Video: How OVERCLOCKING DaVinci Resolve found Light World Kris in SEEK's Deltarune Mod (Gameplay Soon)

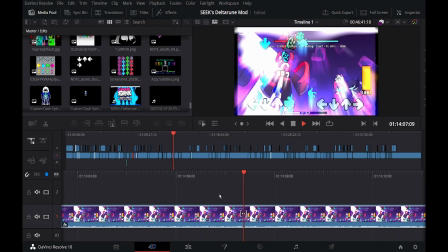add the lights for this part, because she just had to go full choir on me.
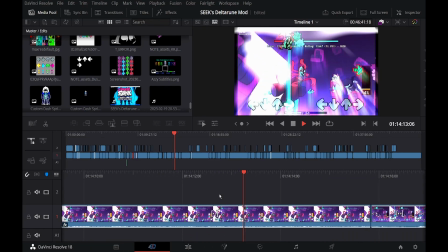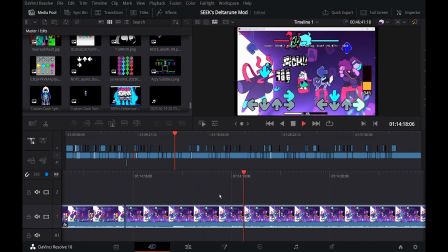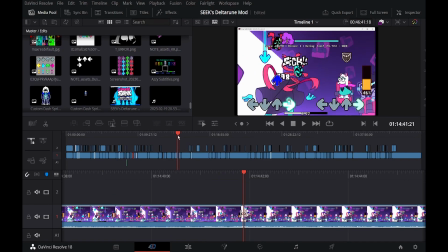And for the most part, it was completely normal. And then we got to here.
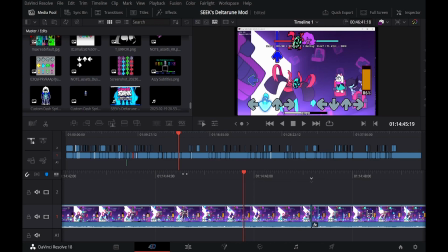And this was one of the hardest things I had to do. I had to create a sepia tone filter. There is no filter for that in this editor. I had to make one by going to the color changer,
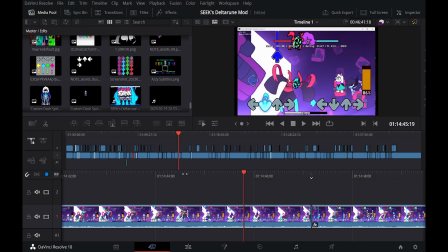like I did for the last part there we saw where I had to add the purple filter. The only reason why I did sepia tones is because of this.
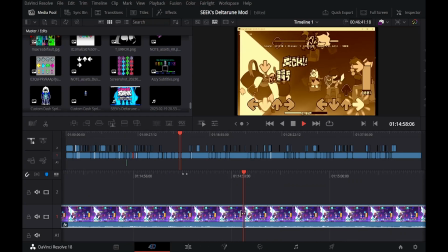And then it got crazier because immediately after this, she pulled a reference for Midnight Masses.
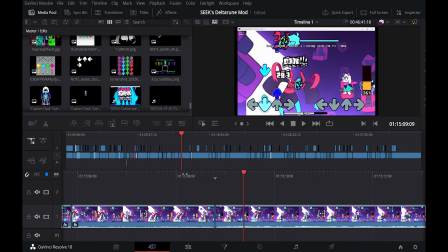So I had to get the pink filter on, edge detect, and make it a reference to Sarvente. And after that, I think it's normal for the most part.
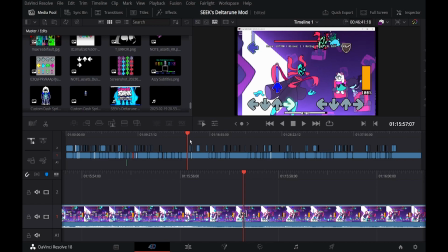And I'm very sorry if that sounds obnoxious, but I just discovered that I'm gonna abuse it.
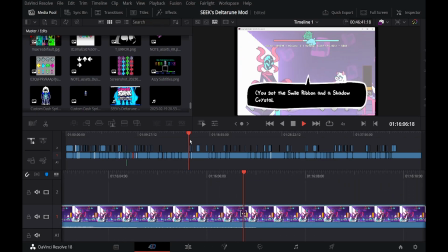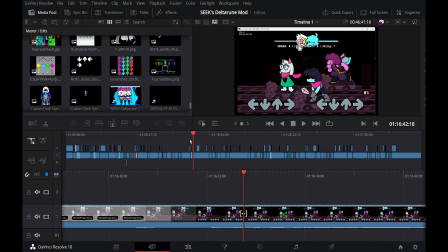Oh yeah, and she also had her own death notes. Well, okay, not really death notes, but distractions.
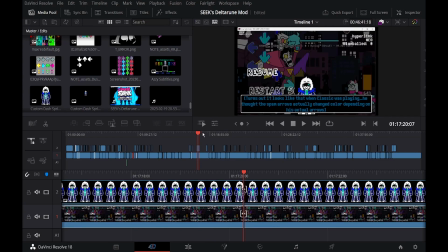And then we get to Spamton, which, for the most part, it's just he goes fast.
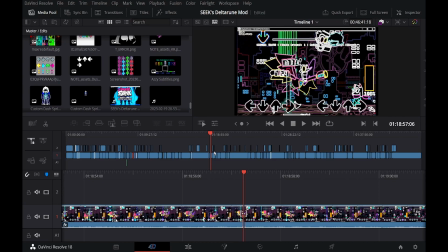That's pretty much it. For his edge attack, there was nothing else crazy.
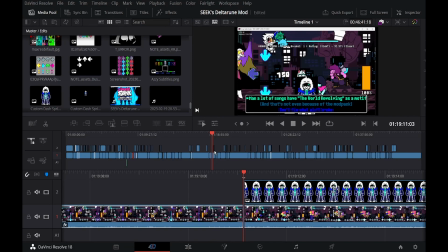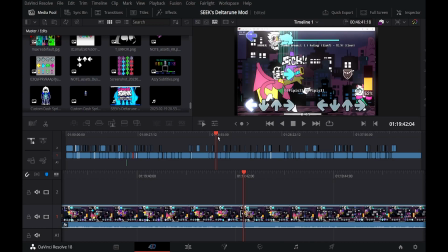I don't think it was anything that much. Oh yeah, the glow filter here.
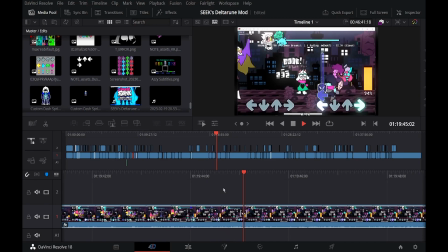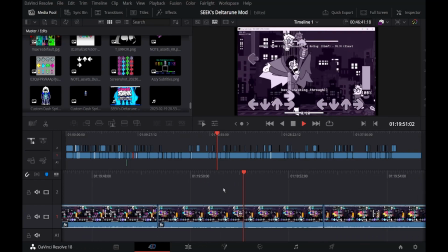They love referencing mid-fight masses, and I do not blame them.
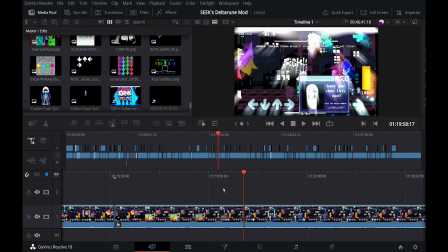I love the fact that when I timed that, I was initially timing it to the music of Rouse doing the demi part, not knowing that I effectively timed the glow to also happen with me not being able to FC that song by hitting one of Spamton's ad notes.
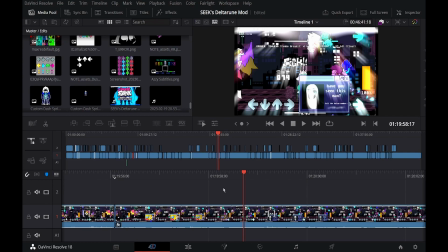So that was funny in on itself. I decided to keep it in.
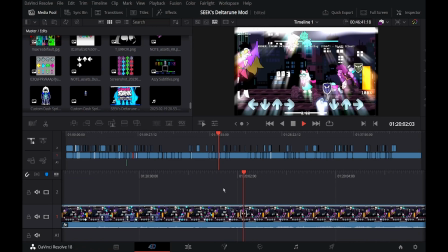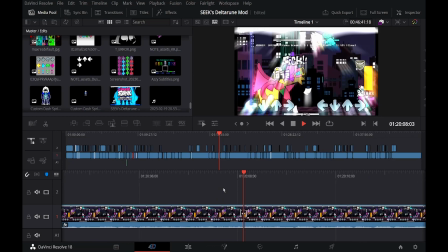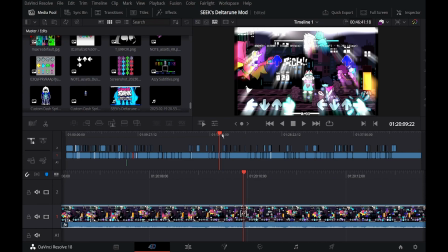It came to the rest of the mod, which, yeah, here is normal.
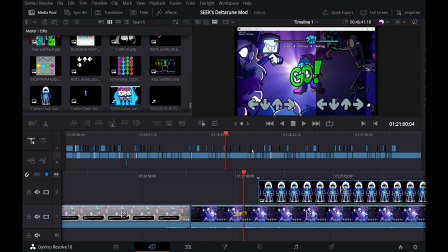Then we get to this. This entire part here was a gag in on itself.
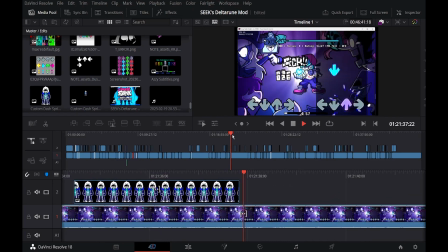Yeah, every time it did the Gaster's theme. Actually, wait. Click here, editing.